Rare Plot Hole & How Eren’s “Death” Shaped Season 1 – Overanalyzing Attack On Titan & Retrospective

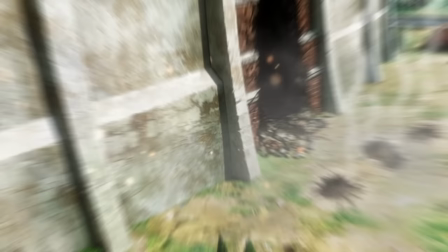Especially considering that, either purposefully or just because of a plot hole, the Colossal did indeed just literally disappear.
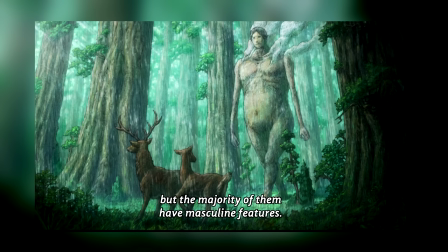In retrospect, on the other hand, we know for a fact that even the whole the majority of them have masculine traits part was purposeful.
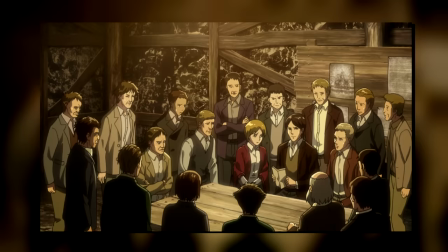As if we look at the flashbacks in Season 4, a vast majority of the Eldia restorationists were men.
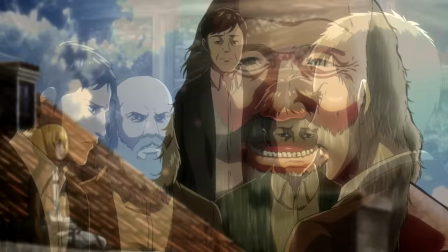And on top of that, the dude who'd eat Eren at the end of the episode is even sitting there listening to the Restorationist plan back in Marley.
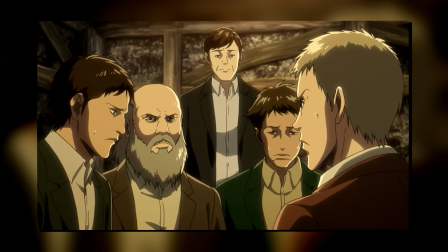A minor detail, sure, but one that makes the entire history of the world just feel much more real, even down to very minor side characters.
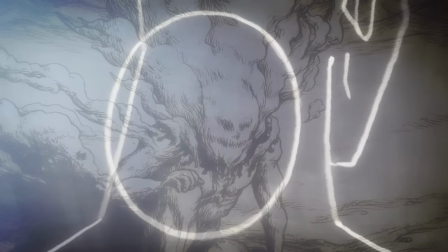And the last thing we hear in this flashback is just some last-minute exposition about Titan regeneration and the whole targeting the nape thing.
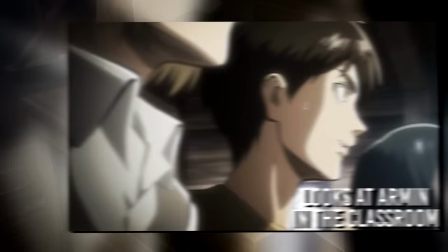Though the thing I loved with this last bit of the flashback isn't even what it says, but rather the transition,
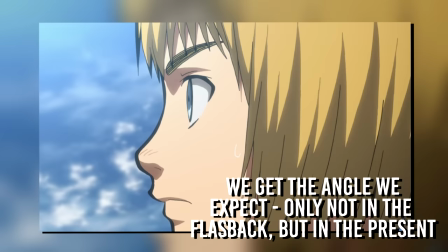as we cut from Armin and Eren in the classroom to them being on top of the rooftops.
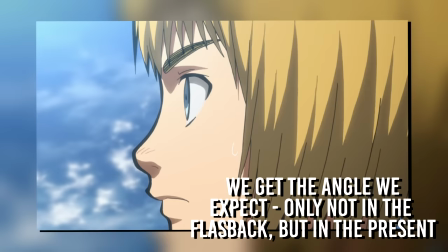Just a really clever way of incorporating a flashback to function as a lore dump,
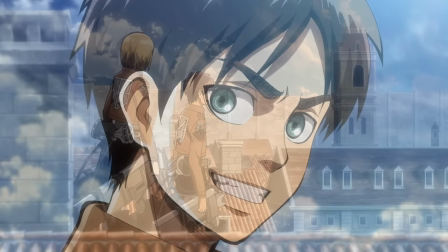while portraying that as Armin recalling his training in preparation of the mission.
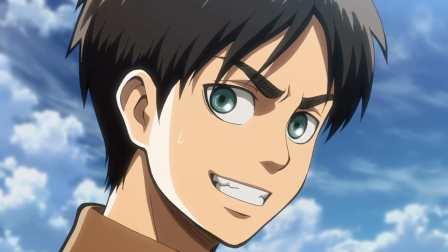When it comes to the story, on the other hand, we once again see Eren laugh it up saying that they'll have their first successful campaign and move up the ranks quickly.
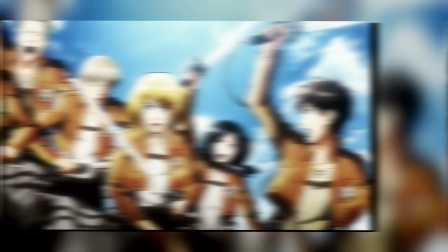And it's here where the absolute brilliance of this episode truly begins in my opinion.
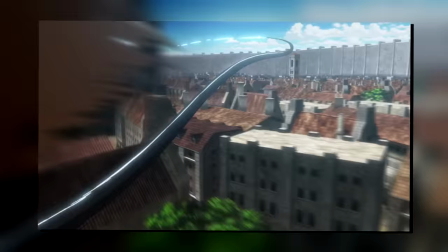We see that classic upbeat vibe that we saw in the training arc just a couple episodes before appear once again,
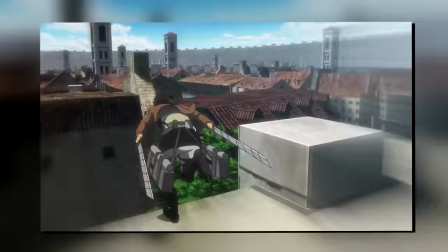and that triumphant theme plays as we see their skills on full display.
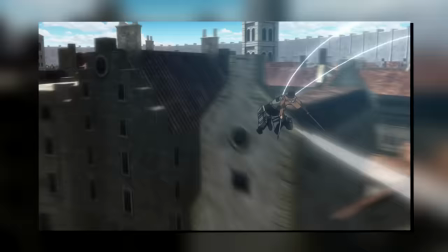Obviously, the ODM animation here is simply excellent,
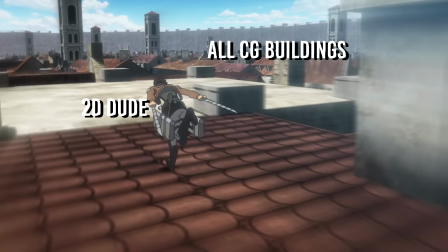and the use of both 3D environments and 2D animation for the characters is extremely well done.
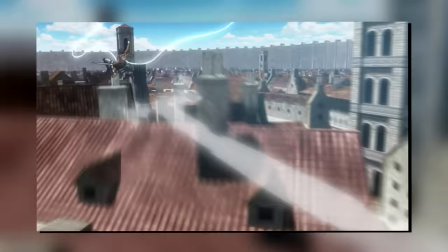I'd go as far as to say that this sequence of them running atop the roofs before launching
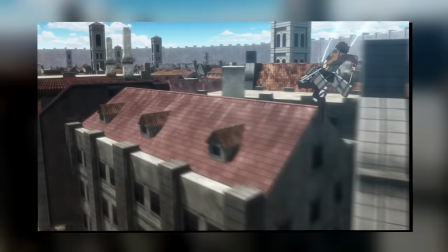off again with the ODM gear is still among my favorite sequences in the entire show.
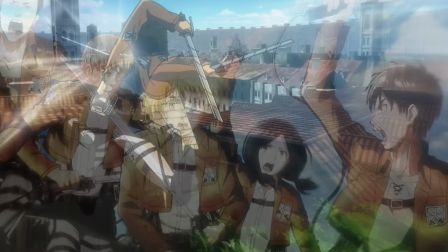But when it comes to building up a false sense of security, this clearly excels in that.
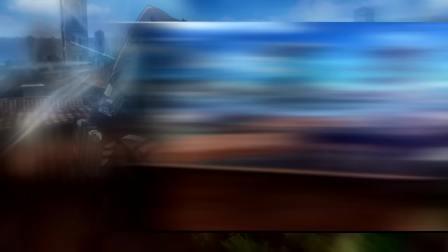Every single thing that's being shown to us leads us to believe that things have changed.
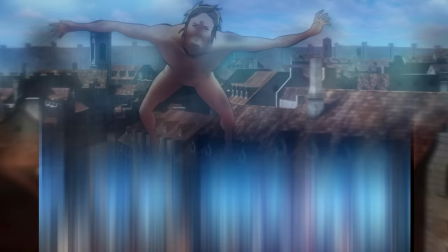As the lyrics of the opening say, the hunted will have finally become the hunters.
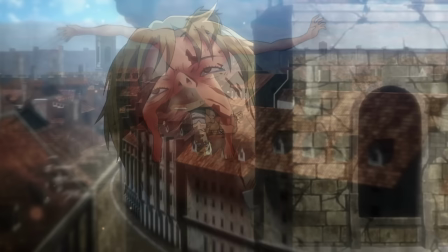That is, of course, until no more than 30 seconds later, Adam Normal jumps up and devours Thomas.
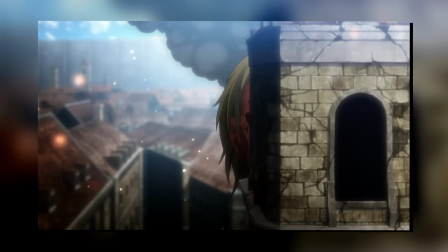And again, note the music. Suddenly, that triumphant theme fades to complete silence as we watch the dread set in.
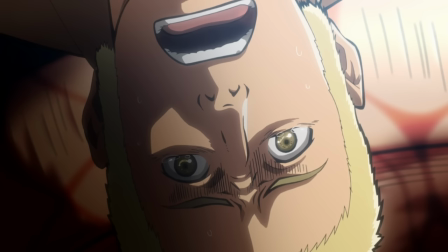And for what is, I think, the fifth time, the Colossal's theme once again cuts right through that silence,
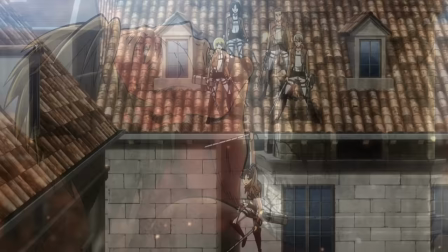almost as if telling you, no, that shonen vibe we've been talking about in episodes past,
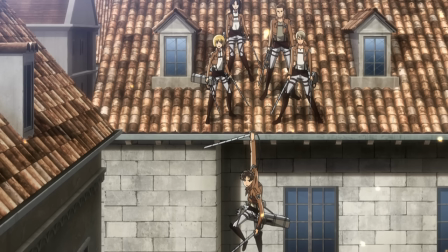that is gone. This is no fun game. There will be no climbing up the ranks and teasing each other about points.
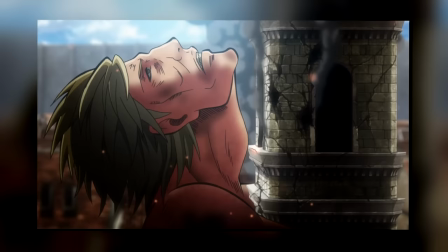This is life and death.
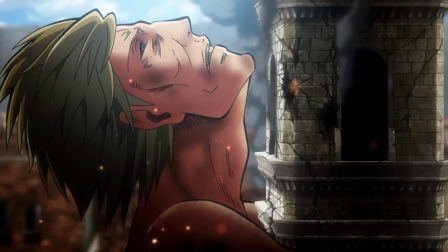You can forget about your heroic music because you are in over your heads.
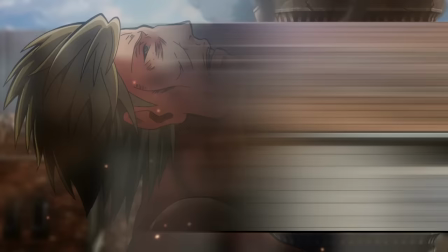And I think the Colossals theme here signifies all of that beautifully.
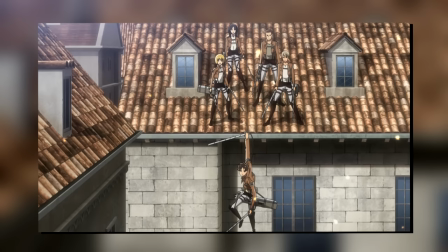And as if all of that wasn't enough, it's then that the series goes pedal to the metal and just hammers home what I just said.
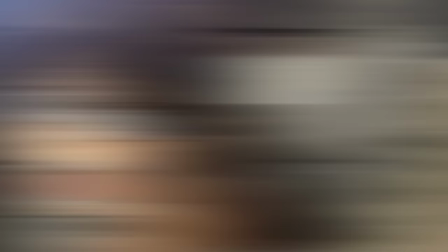We see Eren, in your most stereotypical protagonist fashion, fly off to fight on his own.
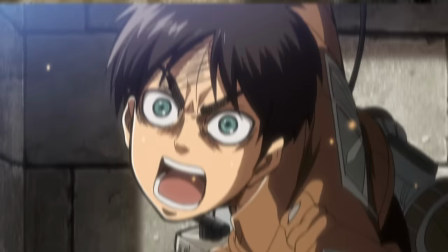And once again, the series is like, nope, you screaming louder won't make you any stronger.
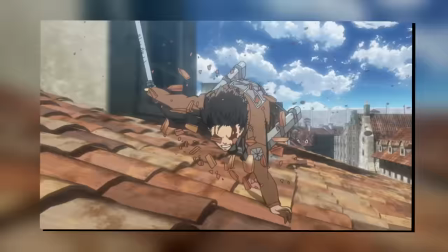As a titan jumps up and chomps one of his legs off.
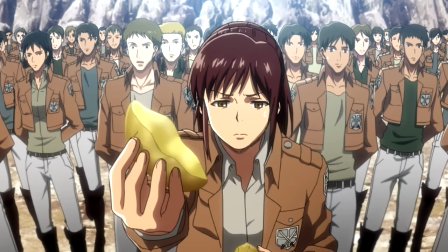We've talked a lot about the tonal differences in the early episodes, and I think this one is one that encapsulates all of that.
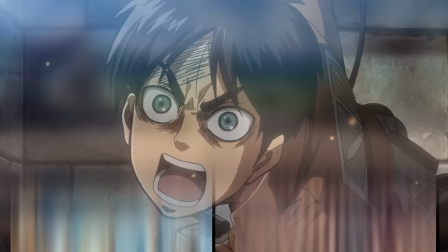Because we are shown very directly that this blind rush will get you absolutely nowhere.
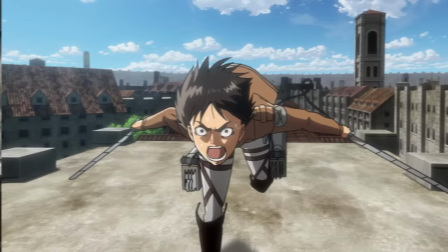Though before we follow up with the story implications of this, I also want to mention the animation again, because yes,
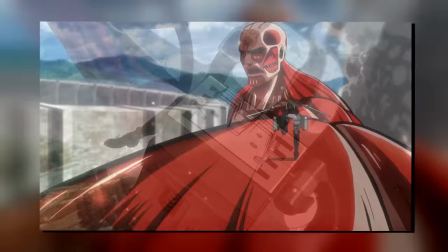Eren's advance is so, so fluid. Just like I've mentioned already,
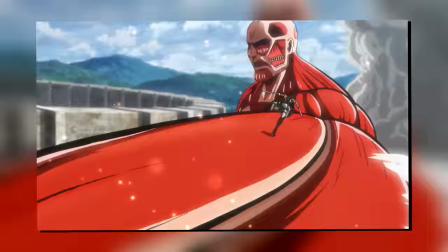I absolutely adore these shots where the camera continuously tracks the character's movement
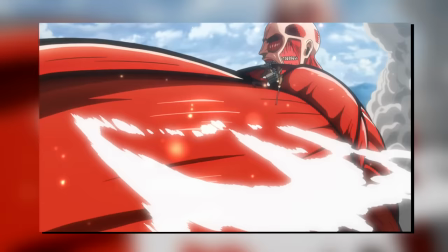and swivels around them to maintain that feeling of velocity instead of constantly changing angles.